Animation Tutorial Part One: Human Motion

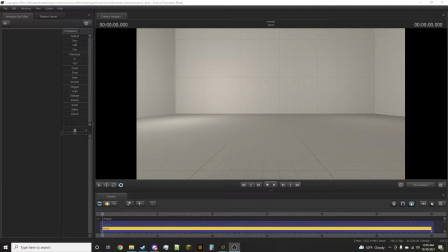Hello everyone, welcome to this video tutorial and on animation.
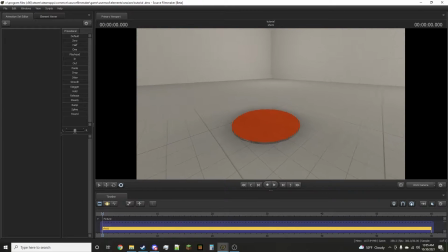We are going to be discussing one of the fundamentals of animation today, and that is human motion. If you're unfamiliar with this program, Source Filmmaker, go watch a different video.
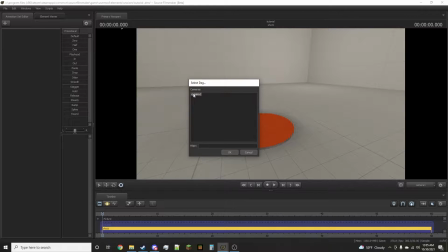I'm not going to tell you that. This is a video tutorial for human motion exclusively.
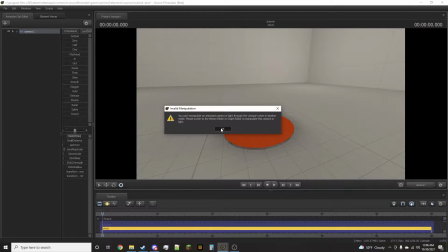I don't actually, I don't know how to train anyone on this program, unfortunately. So you will have to go to what?
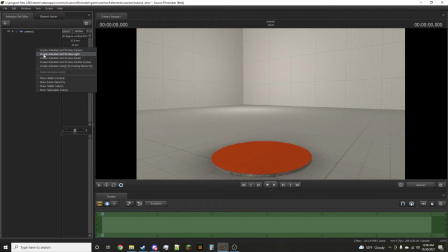So we got the camera working, and now we are going to bring in a model.
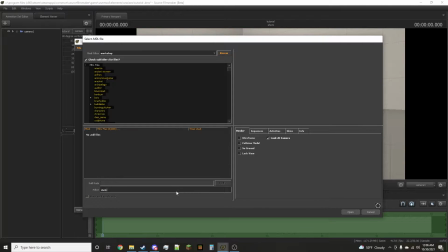I like to use,
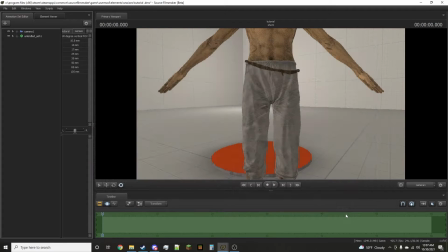let's see here, this particular model. It's a very nice human character.
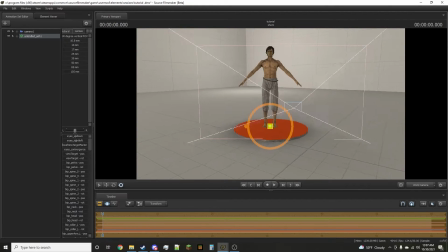So we'll place him there. Let's take a look, see how that looks.
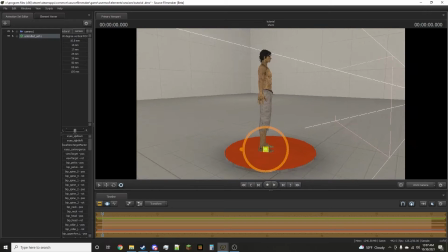That looks pretty good. So you're gonna wanna go ahead and rig your model.
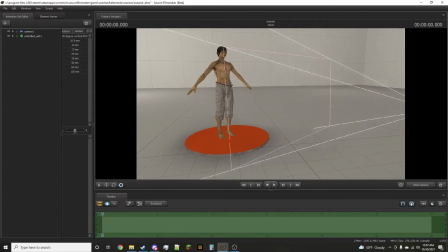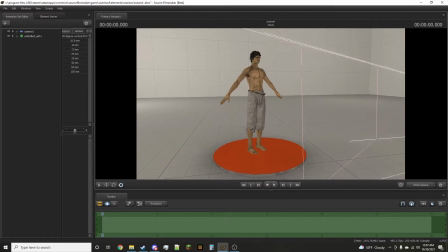So human motion. The first thing we're going to do is make him wave. Waving is a basic human function. You probably encounter it on a daily basis.
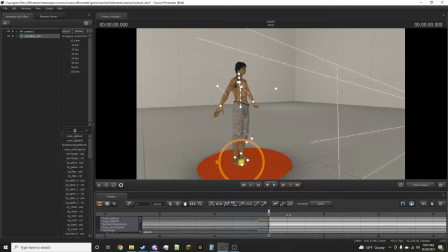So waving is something you're gonna want to know how to make a character perform. It's really one of the
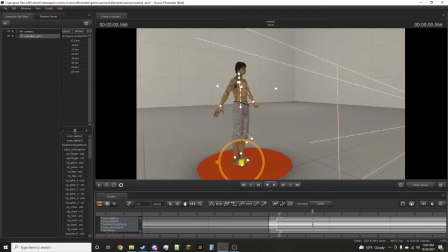bases of animation is the wave.
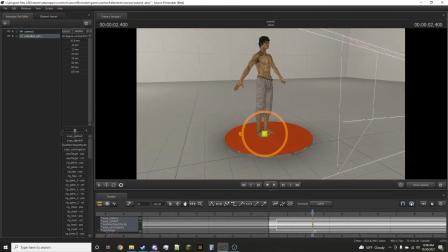When you go to Disney,
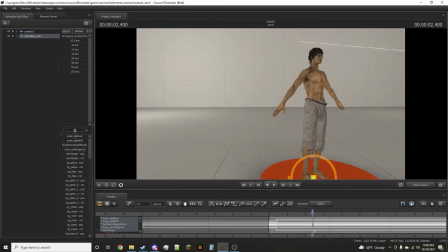they will do what they call the wave check, and they will bring you to the animator studio and see if you know how to wave.
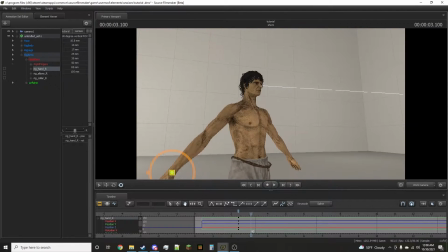Pixar does the same thing. So if you want a career in animation, you're going to want to watch this video.
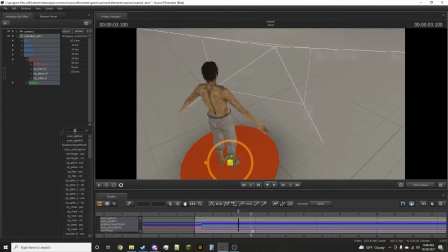So we're starting off on a pretty powerful stance here.
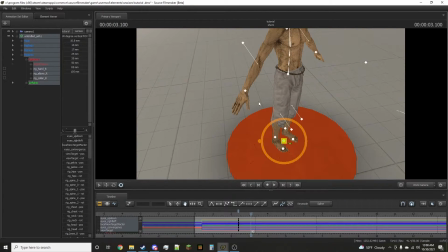This is sort of what we would call an unnatural stance. Humans generally stand with a slightly lower waist. Your waist is going to start out too high. He's in a stressed position currently.
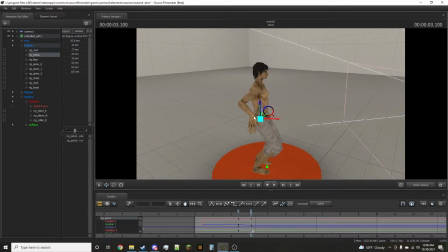So you want to lower the waist and widen
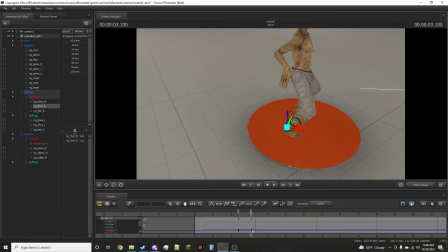lower the waist and widen the stance.
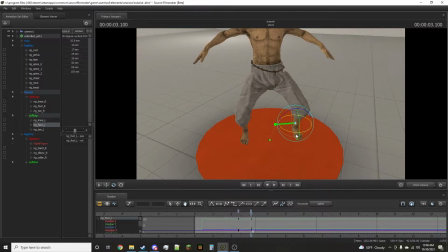Widen the stance.
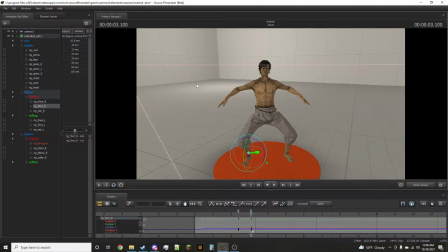Because you'll find that the default position that most models come in is not as you can see, it's not a natural stance at all. So you want to lower the hips and widen the stance. And I've gone ahead, I've actually made that in animation so you can really see the difference that makes.
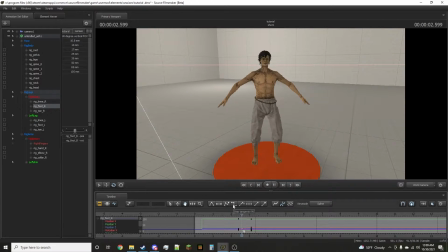Here we see, what is this? An alien? A robot? Oh, it's my neighbor Greg, right? There's a big difference there, and that's something you want to,
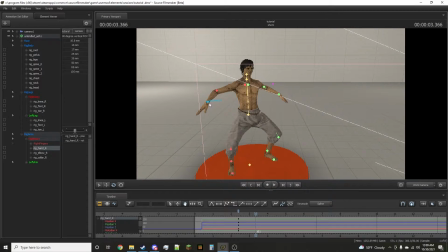it's that human element that you want to capture to make animation convincing, really. Because that's what it is. It's all about making the viewer believe in what they're seeing.
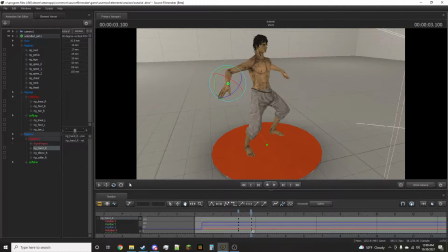So then we're going to head. Generally, waves start with what we're going to call the target arm.
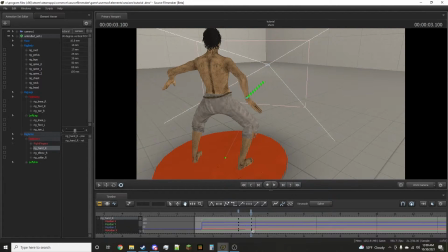They start with the target arm in a lower position.
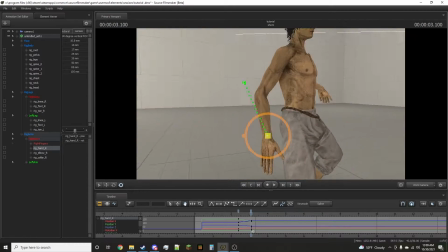You may be wondering, hey, I've already got the arm up there. Why not just move from there?